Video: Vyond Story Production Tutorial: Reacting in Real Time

Imagine that you're watching a movie, and you see this.
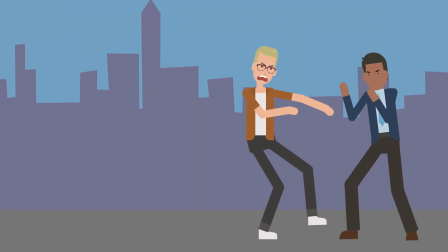Hold up. What just happened there? That was totally backwards.
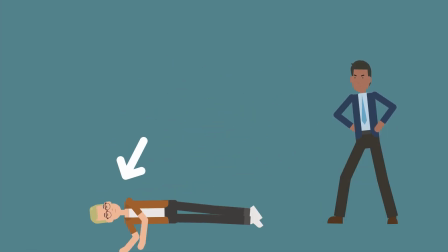When a character reacts prematurely to another character's action, it's called anticipating. Anticipating. The actor anticipates what the other character is going to do before they do it. On the stage, on the camera, and in animated video, this is not believable.
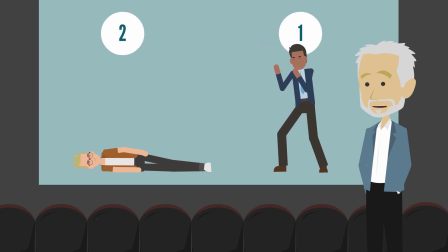In this sequence, it's very easy to see what needs to be fixed. But there are times when it may not be as obvious.
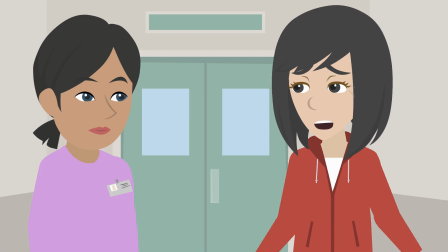Check out this scene.
Isn't there anything you can tell me? Did he forget to take his medicine? I need to know. That's my boy. I wish I could help you, Ms. Johnson. It's just, the rules are the rules.
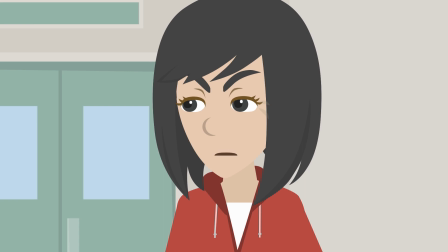You can't just, I want to speak to your manager, young lady.
Did you catch that?
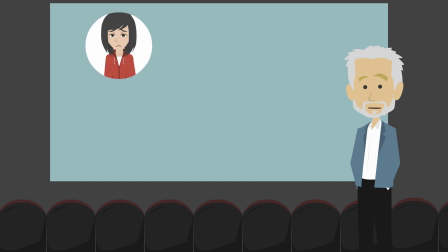Ms. Johnson's emotional sequence of upset to shocked to angry is nice,
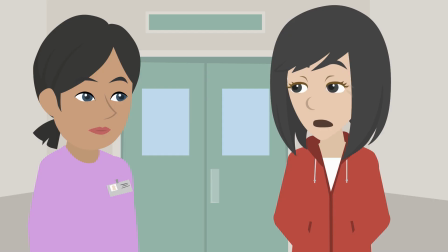but the timing needs to be adjusted to make it more believable. Ms. Johnson reacted to the nurse's words, the rules are the rules, before she heard them.
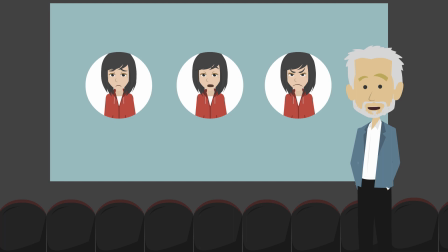This is an easy mistake to make, but it's also easy to fix. Scene one looks good.
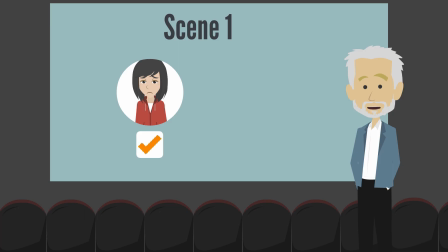Ms. Johnson is visibly upset, and we hear it in her voice. The nurse is hesitant, a little tired.
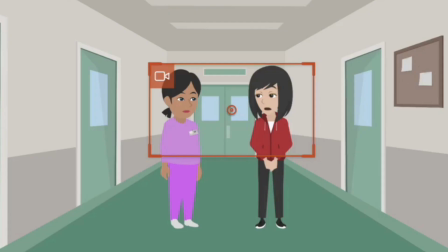This probably isn't the first situation of this type that she's encountered today. In scene two, the nurse delivers the news that shocks Ms. Johnson.
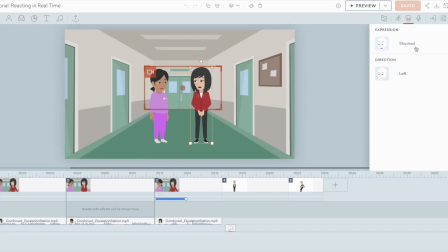The rules are the rules. But those words aren't said until near the end of the scene. here in the audio file.
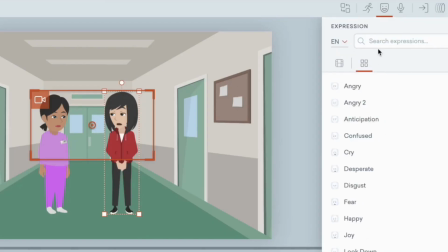At the top of this scene, Ms. Johnson is still upset from scene one, so let's change her expression to match scene one.
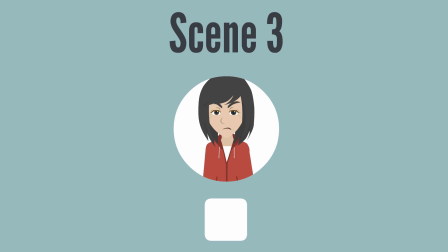In scene three, Ms. Johnson is angry and tells the nurse she wants to speak to her manager.
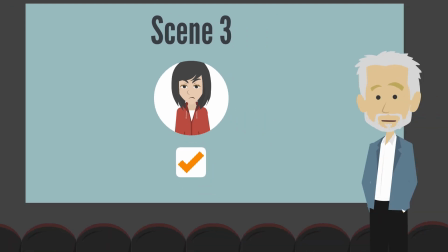This is good too. Real emotions in real time. So where can we show her expression of being shocked?
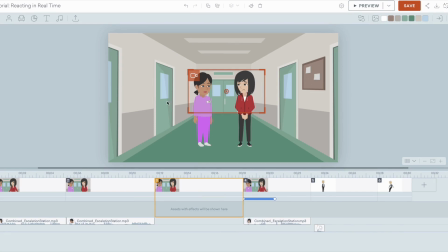Simply continue scene after scene two and adjust the scene so that Ms. Johnson is reacting to the nurse's words,
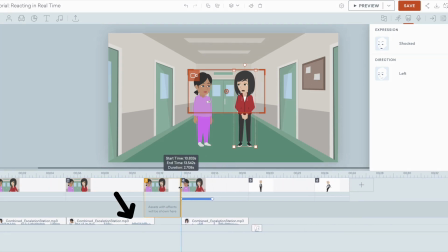the rules are the rules, which is here in the audio file. Trim the scene so we have enough time to see Ms. Johnson's reaction, and there you go.
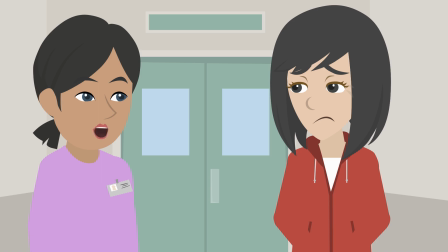I wish I could help you, Ms. Johnson. It's just, the rules are the rules.
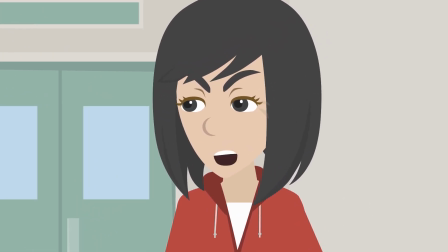You can't just... I want to speak to your manager, young lady.
No more anticipation. Keep your characters reacting in real time.